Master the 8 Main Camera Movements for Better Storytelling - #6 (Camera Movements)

Let's talk about camera movements.
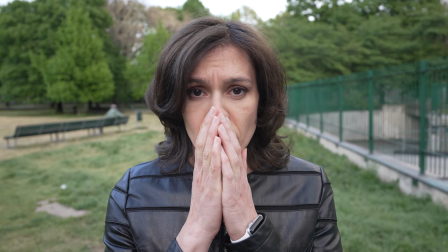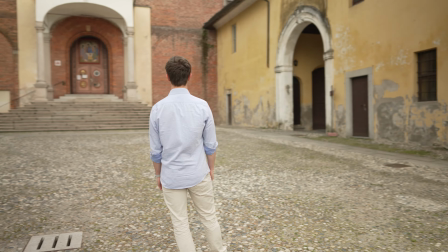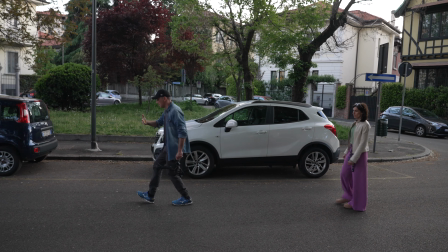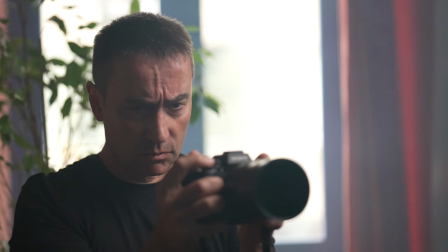(0:18)
You guessed it. The way you move your camera significantly affects how the audience perceives the story you're telling.
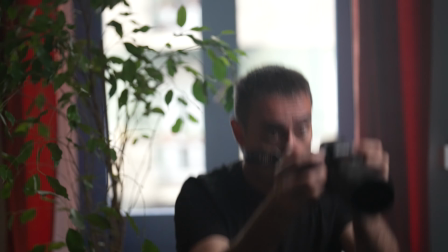(0:24)
If you move the camera around just because you think it's creative, you'll confuse your audience.
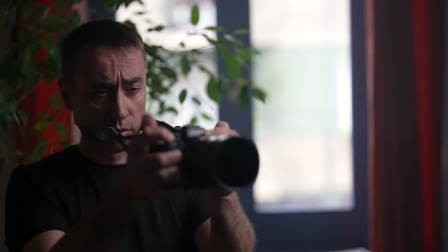(0:30)
However, this also doesn't mean that every time you move your camera, there's a hidden and deep philosophical meaning that you should consider.
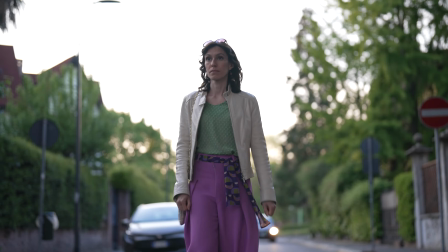(0:37)
Sometimes you just move the camera to follow the action or to spice up your movie pictures.
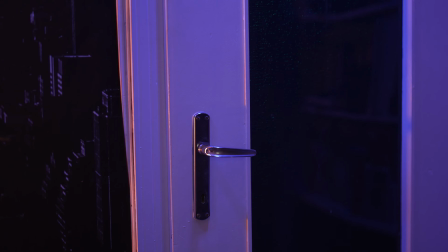(0:42)
But there are specific movements that you should understand when trying to convey emotions and create tension or suspense.
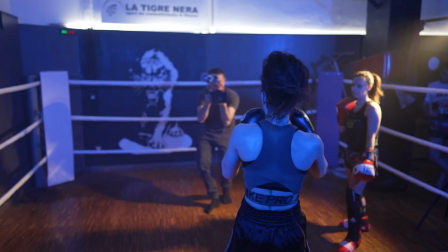(0:49)
Luckily, by the end of this episode, you know how to move your camera to boost your storytelling skills. Some of the techniques I will discuss may not appeal to you, and that's okay.
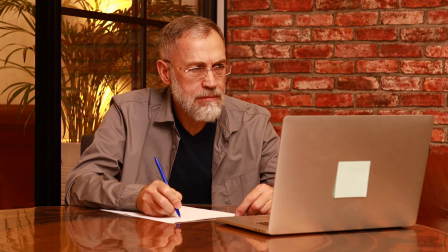(0:59)
But don't worry, if you only have your smartphone, you can follow this course where we're aiming to shoot your first short film. Even if some of it seems beyond your scope, you may find the extra information in this episode useful later in your filmmaking journey.
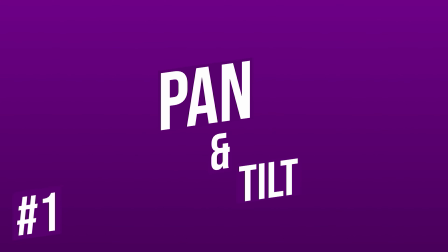(1:13)
Let's start with the basics: pan and tilt.
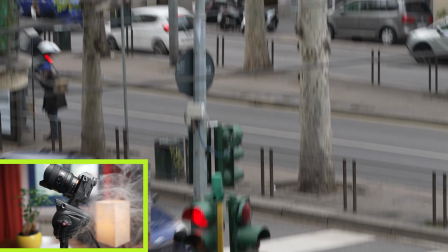(1:16)
Here, the camera is moving horizontally or vertically in a fixed position, for instance, attached to a tripod.
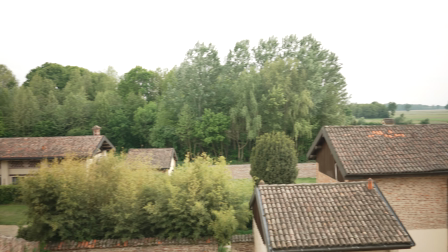(1:23)
Pan refers to the horizontal movement of a camera.
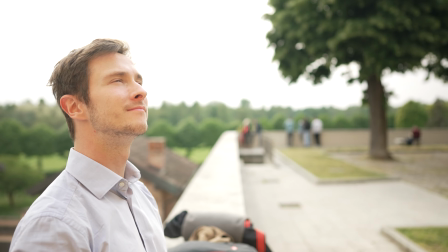(1:28)
Panning is particularly used to establish a location by scanning a landscape, where the camera rotates around the central axis to the left or right,
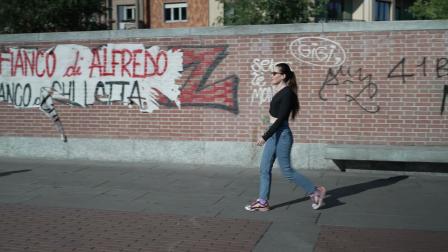(1:36)
or to follow the action horizontally in a scene, without moving the camera's position.
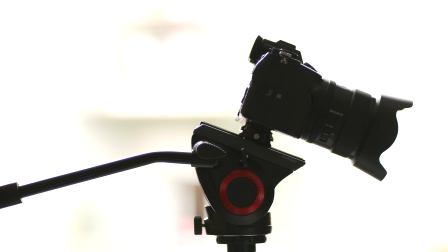(1:40)
Tilt refers to the vertical movement of a camera, where the camera pivots up or down around the central axis.
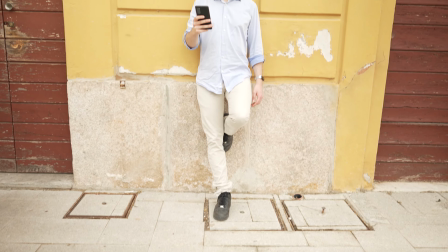(1:47)
We tilt the camera to capture different parts of a scene, such as the sky or the ground, without changing its horizontal position.
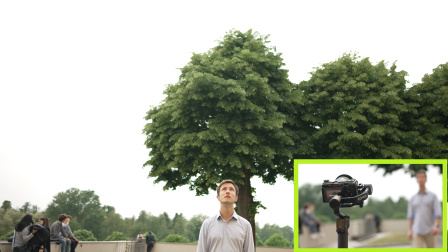Dolly shot and tracking shot. Most filmmakers confuse dolly and tracking shots, thinking that they are the same thing.
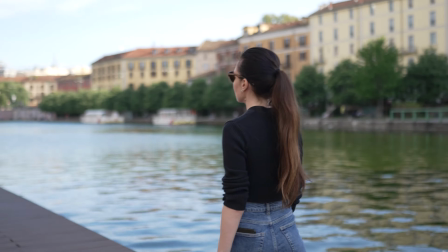(2:08)
In both cases, the camera moves backward, forward, or alongside the subject.
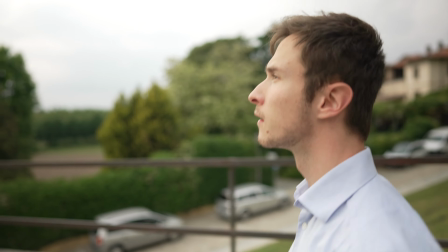(2:13)
The main difference is that the tracking shot always tracks a subject. The dolly shot doesn't need a subject.
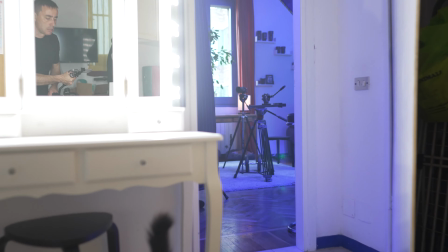(2:20)
For instance, you can use a dolly shot to reveal a different location.
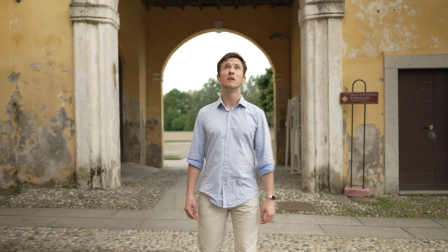(2:26)
You use both a dolly and tracking shot when you need to create a sense of movement in the scene, or when you need to follow a moving subject.
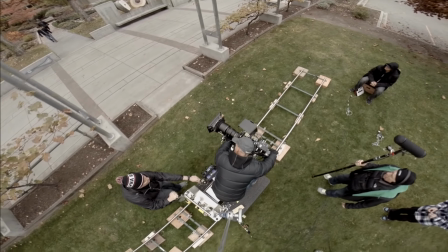(2:36)
You may have seen massive dollies on wheels moving on a truck for Hollywood productions,
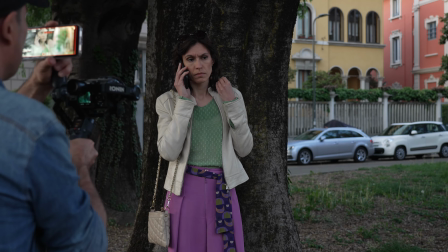(2:41)
but you can use ladders, gimbals, or any other creative means to replicate this movement.
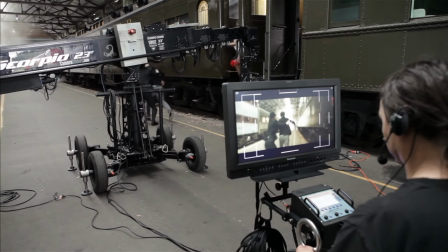(2:48)
A crane or jib shot is where the camera is mounted on a crane or jib and moves up and down or side to side.
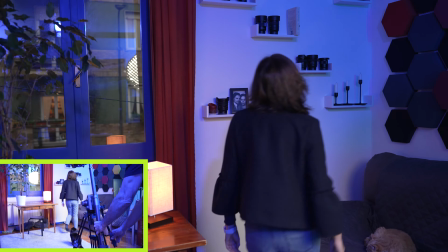(2:59)
A crane shot can reveal a new part of the scene or create a sense of grandeur.
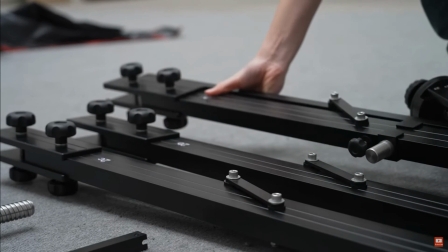(3:09)
I'm a big fan of crane shots, but not enough to buy my own crane, spend the day to set it up correctly just to get that one shot.
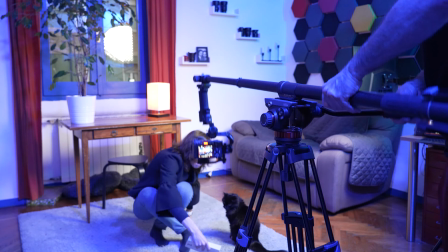(3:18)
You could achieve similar results with smaller setups, creative setups.
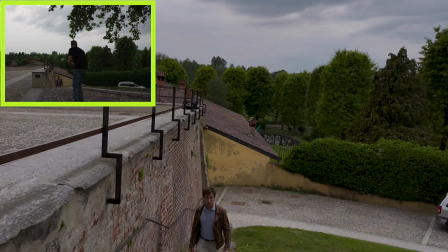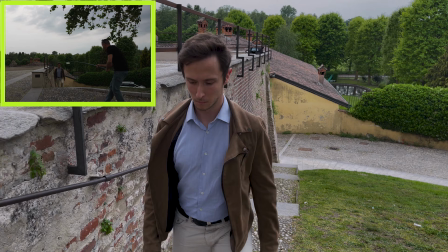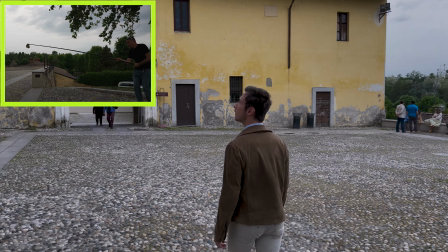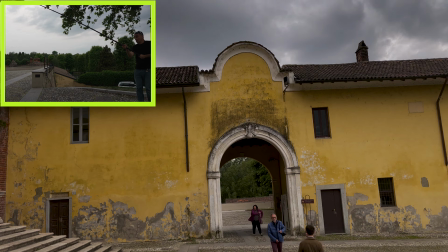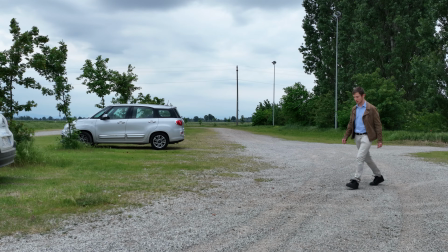(3:42)
Or even drones.